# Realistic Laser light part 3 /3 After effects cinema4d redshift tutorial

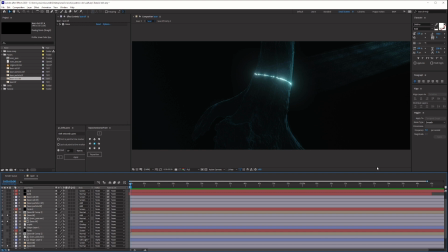487s
Basically, this scene is in the middle of nowhere, and that's not what I wanted and I intended to create. So what I did was I went and I created an optical flare from
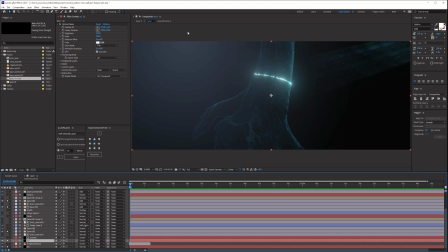501s
this side to show that there is a little bit of light, so you're not in the middle of nowhere. It's like you're in a forest, a dark forest, the dark realm, the death realm. All right, not death realm, but you get what I mean. So I got that and I was like, all right, cool. I see this, but hear me out.
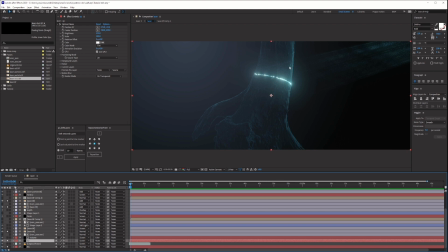520s
I don't really feel like that this is any special anymore, because there is this light, and now I barely can notice this anymore.
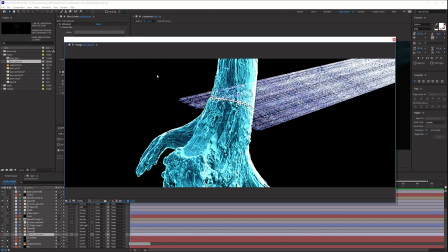531s
So what I did was I took this pass, which is this one, okay, which is this one, all right?
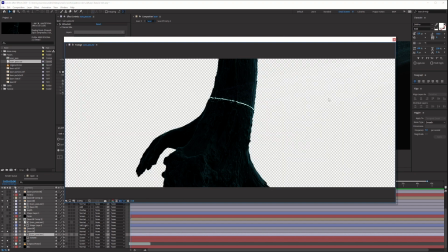539s
So I have the shape of the tree, and I'm like, normally when you're painting, when you're doing this overpaint and you're doing concept art, you will learn that the way to actually bring up an object is just to put a light behind it.
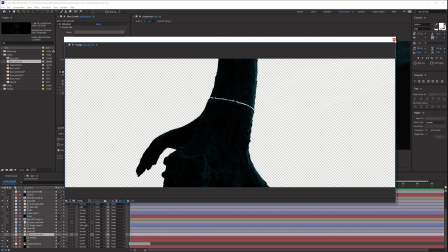555s
And this is why I highly recommend you guys, and you can see on my Instagram or my Twitter, what I do is I actually follow people from different disciplines. And the reason I do this is because I can develop an understanding and I can develop an eye for things that I probably would never,
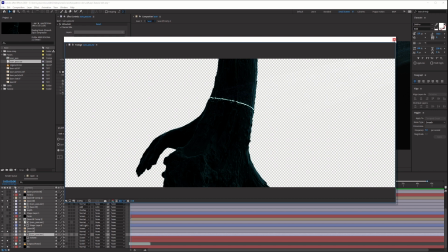574s
never be able to get close to if I just sticked with motion design. So now I do this and I do that and I do that, and that is only thanks to the fact that I'm always open to other disciplines.
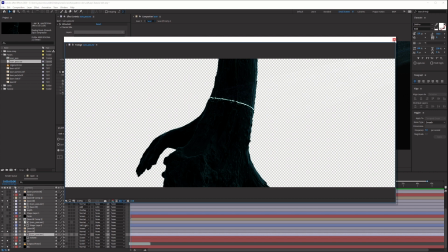588s
So keep that in mind. Have this discipline of you always checking things that are not always in your circle. Try to get out of your circle. all right, of your comfort zone. So learning this from the concept artist, I was like, all right, so I have that.
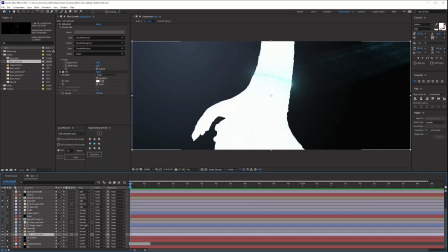604s
Now, the only thing that I need to do is here.
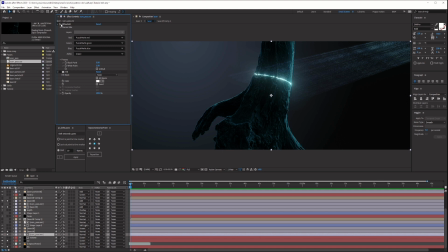609s
This is the normal thing. So I'm just gonna go and extract the puzzle mat and I'm just gonna fill it with white. The reason I do this, it's because I can now use an alpha inverted. Alpha inverted of what exactly? Alpha inverted of this.
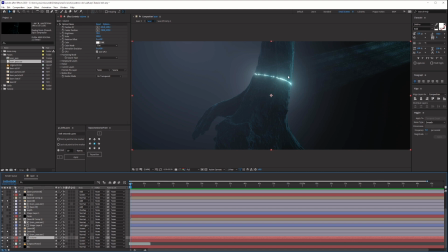628s
You see how the shape brought up? You see how now you can see the tree? And that is because, let me show you what I exactly did.
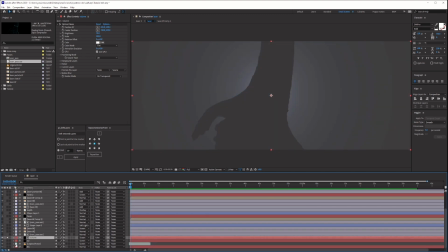637s
So I'm just gonna, so this is what I have now. I just brought up the shape. The way I brought up the shape is by creating an optical flares, a lens flare, nothing else.
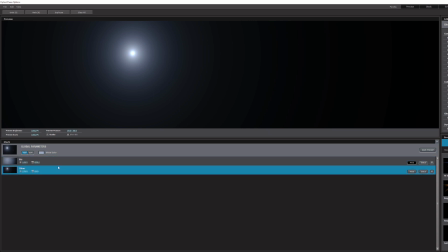649s
It's just the glow. That's it.
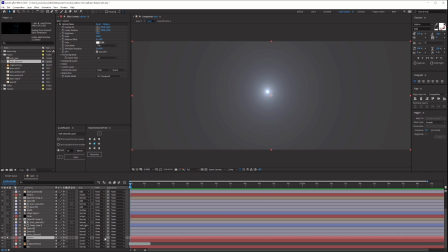660s
All right. So then by using the alpha inverted on this thing, I was able to actually see only the lights that are outside of the shape.
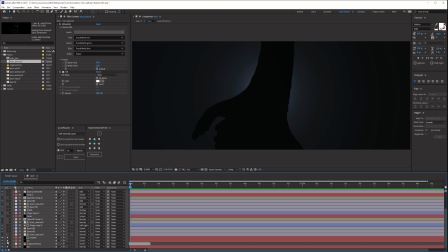674s
And now what happened is, you see now that we have an atmosphere, you see the difference?
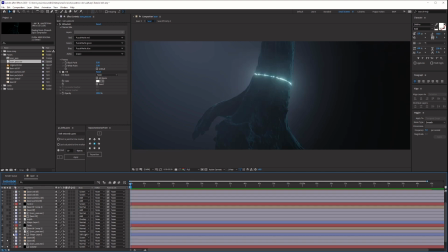681s
Now that I have an atmosphere, and I'm just gonna bring back the lasers, it looks pretty good, but it's not good enough. I have so much space.
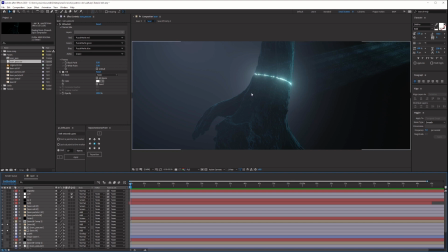694s
I need you to look exactly here. I want you to look here. So I'm gonna go and create a vignette for that. As you can see, I make sure that, you see, I just want you to look here. So I went and I masked out the part that I don't want.
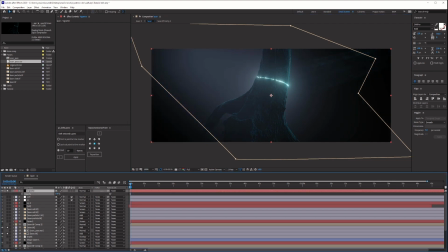712s
And as you can see here, it's just literally a solid. Okay. Now, I was like, all right, cool. I wanna feel how it's gonna look like at the end. So what I did was I went and I started with some color correction. See how different it is?
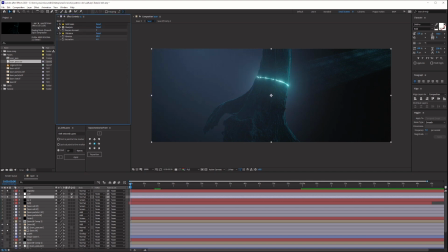731s
So what I did was, obviously, you guys know me, I love grain.
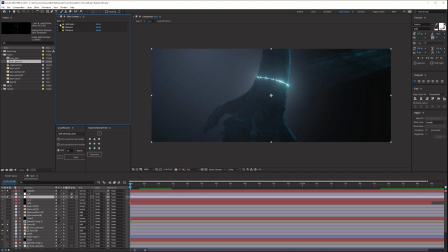735s
So I added a little bit of grain. Okay. I added a little bit of grain, and just so that you can see what grain does, look here.
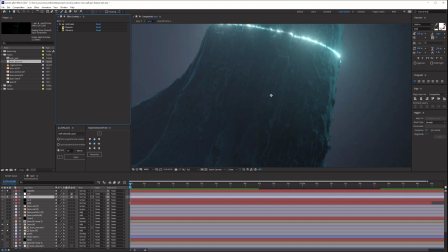742s
See? Clear, not clear. And this is the real thing. In real life, we have particles, we have pollution, we have light, dust, and stuff like that. So there is no such thing as 100% clear. Okay?
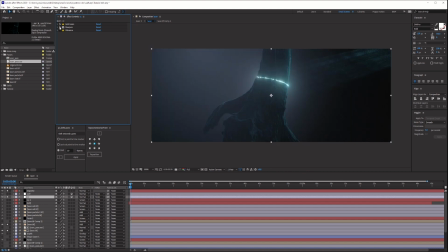758s
So now that I brought that up, I went and I sharpened everything because I wanted to look more on this crispy,
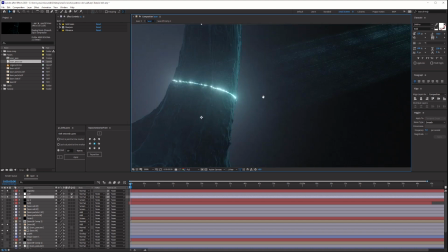766s
lasers that we created. All right, that's perfect.
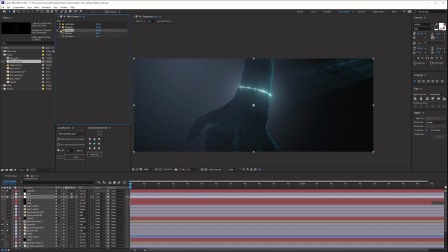771s
Now, what I did is I went and I played a little bit with the vibrance so that I can bring in more of the blue values and the green so that they can merge together perfectly instead of just raw value. You see, raw, merged.
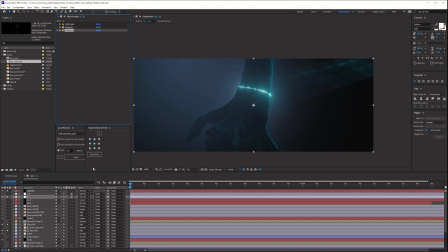788s
Okay, now that we have that, I'm like, this is great. Let's add a little bit of a mood. So I went and I used a lot.
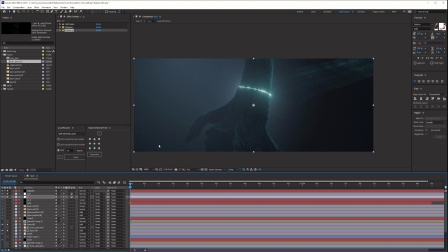801s
See that? I went and I used a lot so that I can get some colors on the atmosphere around the tree. Now this is perfect. Now I just need to work on it a little bit more. So what I did was I went and
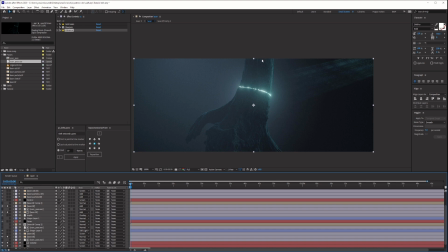817s
I tried to add a little bit of a depth into this tree, because right now it's just like one value. I wanted to add more depth into it. So I went to my depth value.
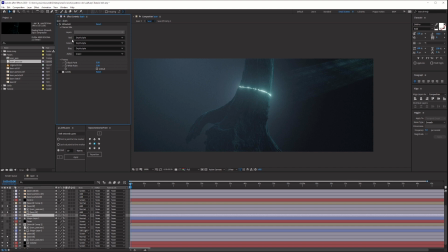834s
So I extracted the depth, and then playing with the alpha. See that? Now I started playing with the alpha so that I can get it to a value that I'm really happy with.
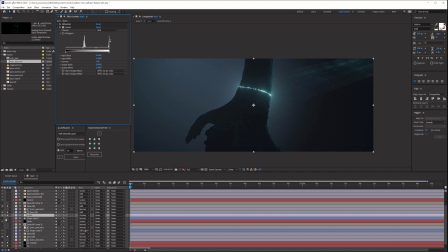854s
Perfect. But now I feel like I brought more of the shape, but the problem is I lost a lot of details. And I'm like, that's exactly what I want, but then I want the details that are just on the laser.
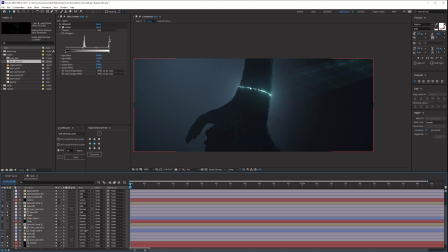871s
So I literally lost everything that I needed to stay up. Well, I have something called masking. So let's do that. So what I went was I started little by little bringing up the shape. You see that? So only where the light is hitting, that's where I'm gonna see the shape.
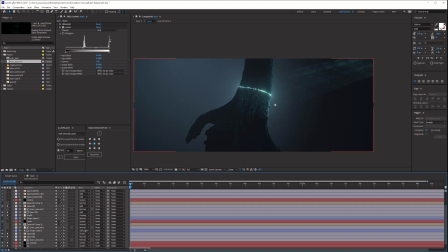890s
And that's exactly how real life actually works. All right. And yeah, that is happening. I went and I just started adding more shape, you know, light around this laser scan.
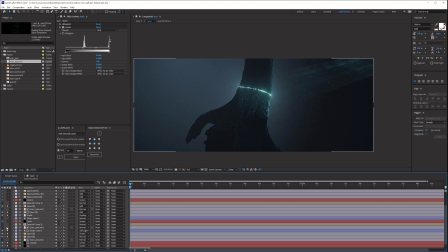905s
And then I was like, all right, cool. What is a popo image without trap code form? All right, so I went and what I did was I used form to bring in this. So if I need to actually just,
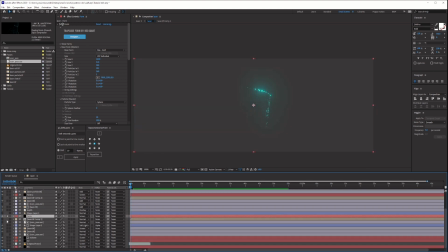922s
let me just hide everything and just show you. This is the trap code form.
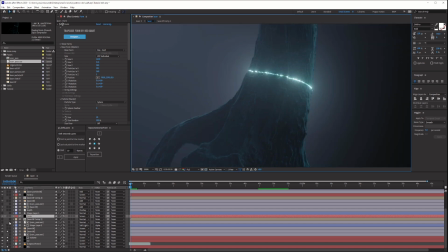929s
So I used the same technique as we used before.
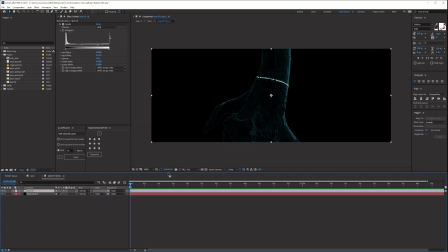934s
And that is, I went, I took this image and composited it.
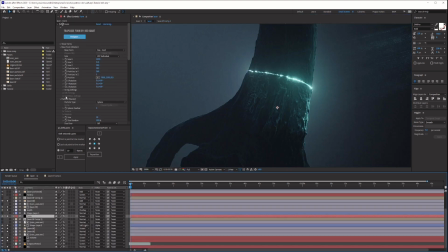939s
And then I just used trap code form size layer to start reading this. And now if I change my picture, all I have to do is
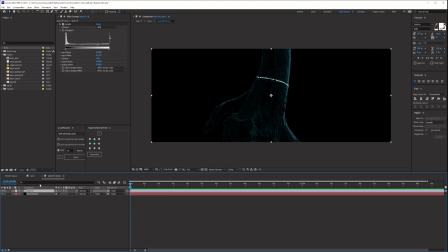951s
replace the picture here, and I'm done. And I don't even need to replace it here. I only need to replace it here.
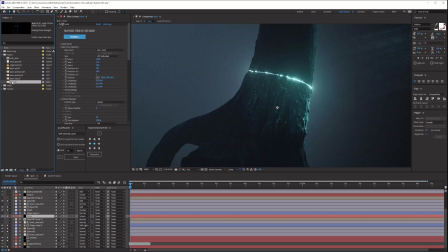956s
If I replace this picture, trap code form is automatically gonna update it. And that's how I like to work. I like to work in a way that is modular, that is not destructive. Just because I change one thing, it doesn't mean that I need to change everything. I just change one thing and then I'm done.
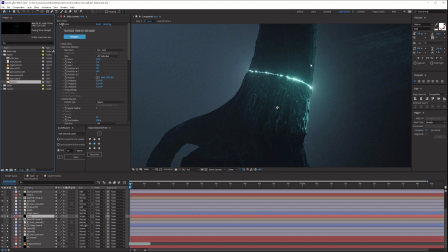975s
For example, I can just go and render this on another object, and all I have to do is just literally replace these.